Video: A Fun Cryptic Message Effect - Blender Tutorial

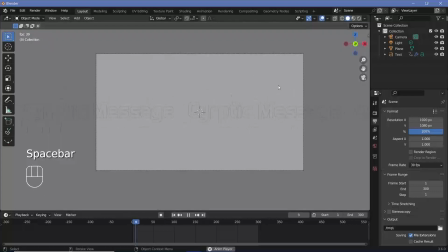Now let's go ahead and unhide the background plane. And when you play the animation, you should get a nice smooth loop. Next, we have to play around with the materials, which is the main effect.
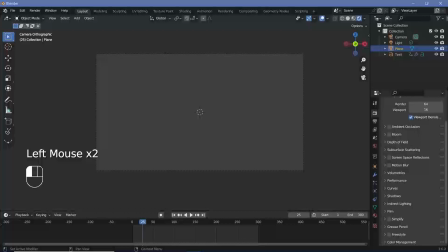So let's switch our viewport shading to render and let's go to our render properties, go all the way down to color management, expand it and change the view transform from filmic to standard.
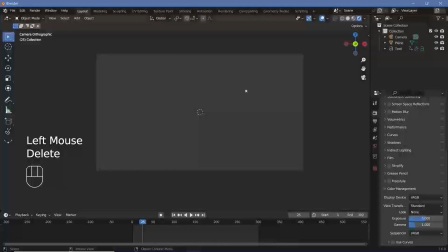Then we'll select the default light and we'll delete it because we don't require it. Now we'll bring our cursor to the junction of these two windows.
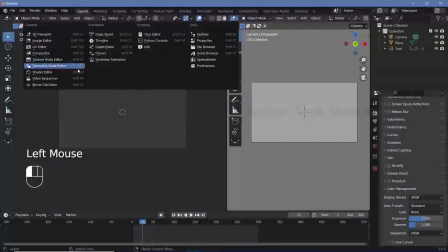We'll click and drag to create a new window and we'll change this from the 3D viewport to the shader editor. Then we'll tap N to remove this side panel and we'll select the plane.
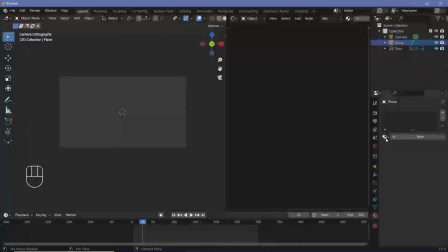We'll go down to the material properties and we'll press this plus button to create a new material, or we'll use the dropdown and choose the default material because we aren't using that for anything else.
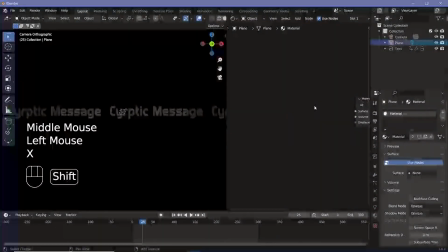Now we'll delete the principle to PSDF and we'll simply press Shift A and search for an emission shader.
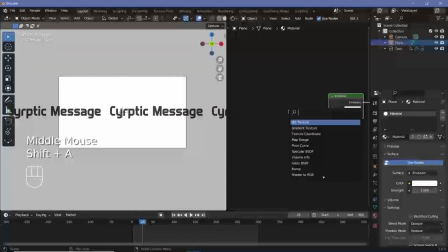Then we'll plug this into the surface, and for the color, we'll press Shift A and search for a Voronoi texture as well as a white noise texture. So after adding in the Voronoi texture, make sure you add in the white noise texture. And the color from the Voronoi texture is going to go in as the vector to the white noise texture.
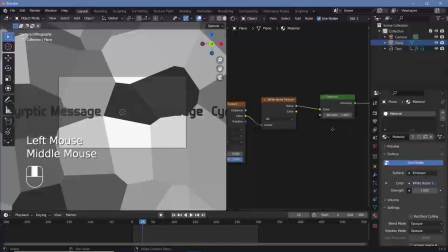The value from the white noise texture is then going to go in to the color of the emission socket. Now we're going to reduce the randomness of the Voronoi texture down to zero.
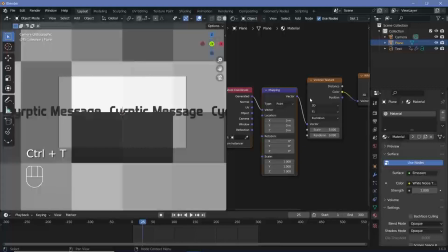And for the scale, we'll actually press Ctrl T with the node wrangler enabled and the Voronoi texture selected to get the texture coordinate and mapping nodes.
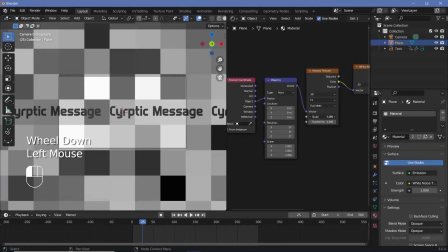Now we'll switch from generated to object, after which we'll play around with this scale value till we get really good white noise.
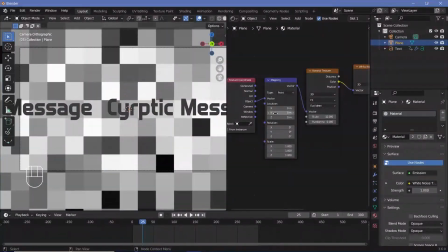Now remember, if the scale is too low, you'll clearly be able to read the cryptic message even when it's not moving.
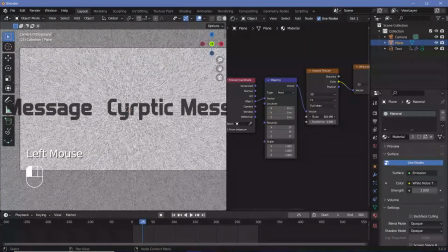And if the scale is too high, YouTube's compression or even your other compression algorithms will actually smoothen out the noise, which will make it harder to read the message while it actually moves around. So make sure you get the right blend.
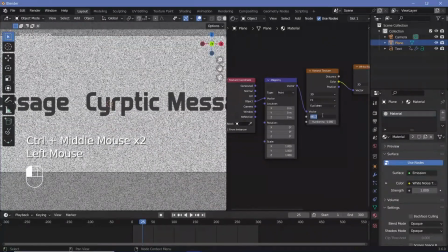And I think I'll go with a value like this. So maybe a scale of 800 is what I'll go with.
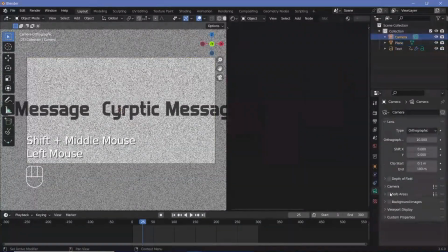Now, for the sake of it, I'm actually going to select the camera, go down to the camera properties, expand viewport display,
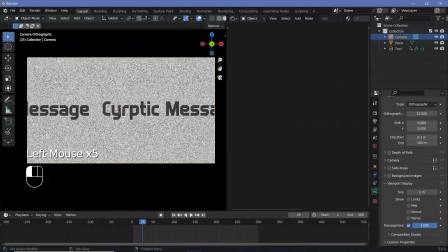and I'll change the passbar to all the way to 1 so that I don't see anything outside my camera view. Then with the text object selected, I'll go to the material properties and I'll choose the same material.
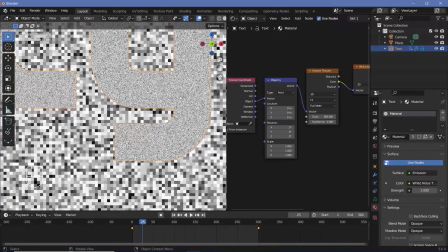Now, if you take a look at it, the noise values are completely different. And that's because we have to apply the scale for the plane.
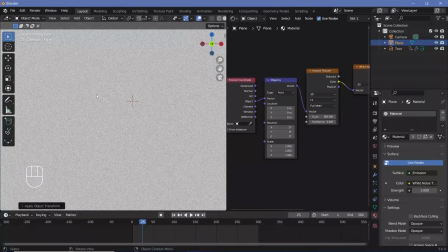So let's select the plane and press Ctrl A and choose apply scale. The moment you do that, it should become completely, it should blend in, and you might have to play around with the scale again. So maybe I'll change the scale to 100, and I think that looks perfectly all right.
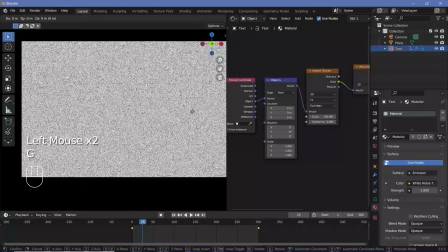Now with the text selected, I can switch off overlays and just press G, X and move it to see whether or not the actual text is readable. Make sure you play around with the scale and everything so that it is visible. When you play around with the scale, make sure you press Ctrl A and choose apply scale.
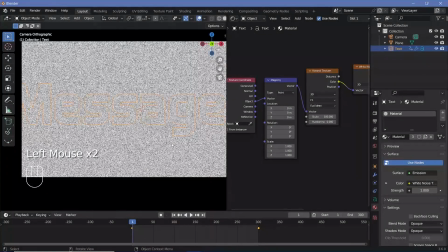When you actually change the scale, the animation will no longer be a perfect loop. So you'll have to make sure that you fix the loop again. But once you're happy with the loop, you can go down to the output properties, change the output folder to wherever you want it to be saved. Double slash will save it in the same folder in which you save your blend file.
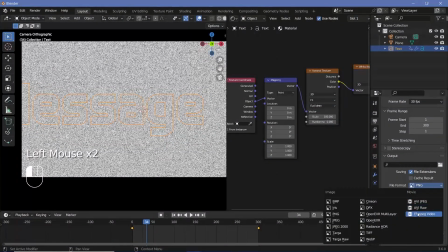So make sure you save your blend file by pressing Ctrl S. We'll change the file format to FFmpeg video, and the encoding, we're gonna change it from Matroska to MPEG-4, and the output quality, I'm going to choose perceptually lossless. And once I'm happy with all of that, I can go ahead and render animation. There are definitely other ways in which you can actually make this text readable,
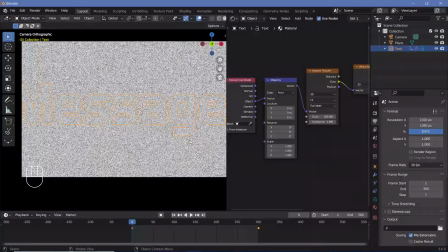such as moving it on the Z axis or even rotating it about the Y axis will also work. The aim is to make sure that it's always moving with respect to the background. As long as it's moving,
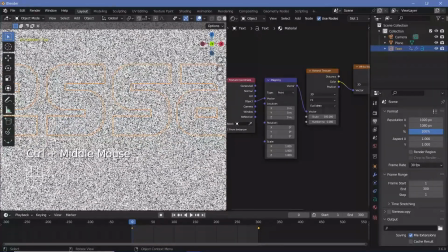our brains will be able to tell that there is a bunch of pixels that's actually sticking together and moving together against the pixels that are stagnant in the background.
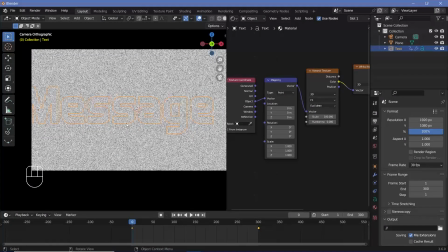And so the message will be readable. However, the moment the video is paused, there's no more relative motion and our brains will no longer be able to read the message. So hopefully this was a fun experiment and you're able to create really amazing cryptic messages. The white noise texture does not have to just be black and white.
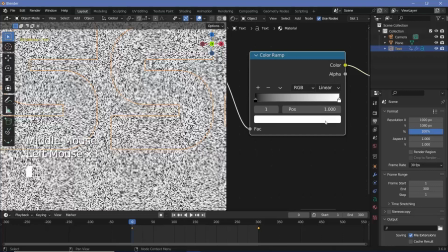In fact, you could add in a color ramp right here and maybe change this color to some other color as well, and the entire effect will work just as much. So I hope this video gives you some fun ideas and different ways to use Blender to create unique ideas, videos, and animations that are just fun implementations of different properties of various textures.